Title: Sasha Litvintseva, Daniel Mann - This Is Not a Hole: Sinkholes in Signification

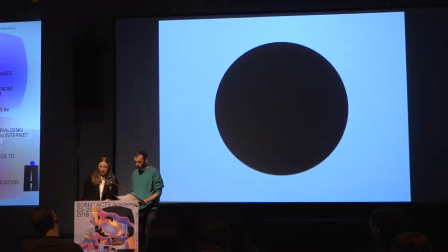[8:19]
A hole, rather, is a superficial phenomenon, meaning it is an interruption in the surface of an otherwise continuous object. Surface is understood here as the first part of a material object to come into contact with the object's environment. Surface delineates the form of the object by enveloping it and thus defines the inside and the outside of the object.
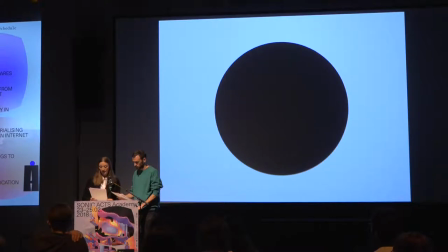[8:39]
An appearance of a hole presupposes the existence of a surface that can be breached, reconfiguring the relationship of inside and outside. In this way, holes are parasitic of their hosts. A hole is neither a location nor a presence. It is uncertain whether a hole really occupies the place where it's localized. In fact, it seems that there is a hole there just insofar as nothing occupies that place. A hole, then, is an active presence of an absence. In approaching the sinkhole filmically, we wanted to formally interpret the complexities of the play of surface and depth present in the landscape itself, which includes the dynamics of capitalism and natural resources, of colonialism and territorial volume, of horizontal and vertical planes, of looking across a terrain and cutting through it. What are the ways in which the surface of a cinematic image could reveal its depth? And how could formal filmic elements be mobilized to visualize the agency of the depth of the landscape other than through what is made visible? on its surface
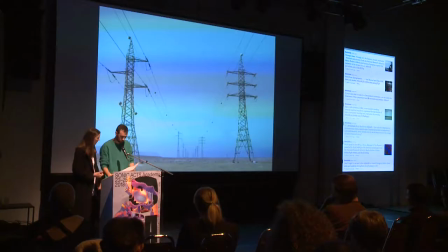[9:49]
as the landscape by the Dead Seashore becomes a nexus of the intersection of politics and materiality prospecting and instability infrastructural violence and in environmental violence horizontal and vertical planes so in our use of the camera we attempted to visually interact with each element on its own terms. Infrastructure elements of the landscape, such as roads and electric pillars that permeate the otherwise empty Judean desert are shot from a tripod with a wide lens,
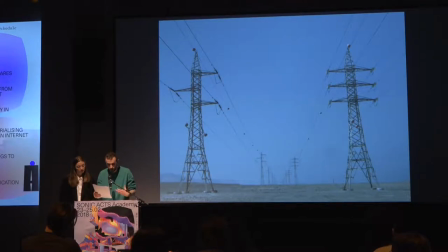[10:28]
visually echoing the instrumentalizing and quantifying approach to space. When viewed in the final cuts of the film, these static, stable, and wide shots gradually weave together a map of the space, giving the viewer a sense of coherent horizontal speciality. In the environment itself, sinkholes appear as interventions in this horizontal speciality and surface stability. Throughout the film, we aim to make perceptual and visceral interventions into the stability of the landscape shots to open them up to questions of verticality and destabilized depths. Though images of sinkholes do appear towards the end of the film,
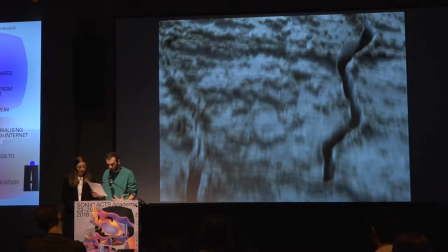[11:09]
we primarily worked on creating destabilizing stylistic interruptions through camera work. All the images shot on the shores perforated by sinkholes are handheld. Even when we do see the sinkhole directly, a precarious feeling is created by the instability of the shots, mediated through the instability of arms and steps as we guide the camera through the landscape through the motions of our bodies.
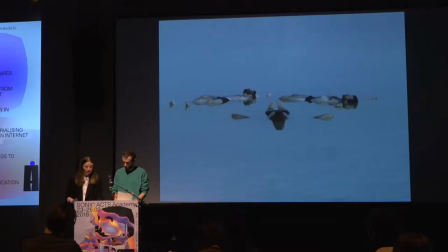In July when we were there filming the temperature around the Dead Sea never drops below body temperature Even in the middle of the night it stays in the high 30s and soon after the Sun comes up.
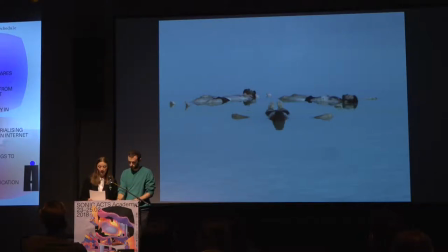[11:54]
It is already in the upper 40s Shade offers little relief The overabundant solar energy is strong enough to kill The presence of our bodies in this landscape is only possible as mediated through fuel So that the air conditioning of our car as powered by petrol
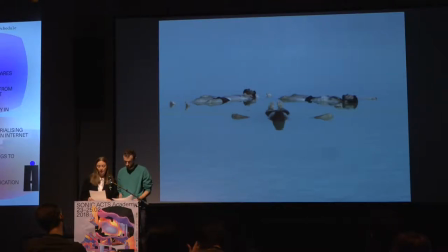[12:09]
We counteract the solar energy with the energy produced by a fuel made out of innumerable dead prehistoric organisms decomposed by millions of years of sunlight.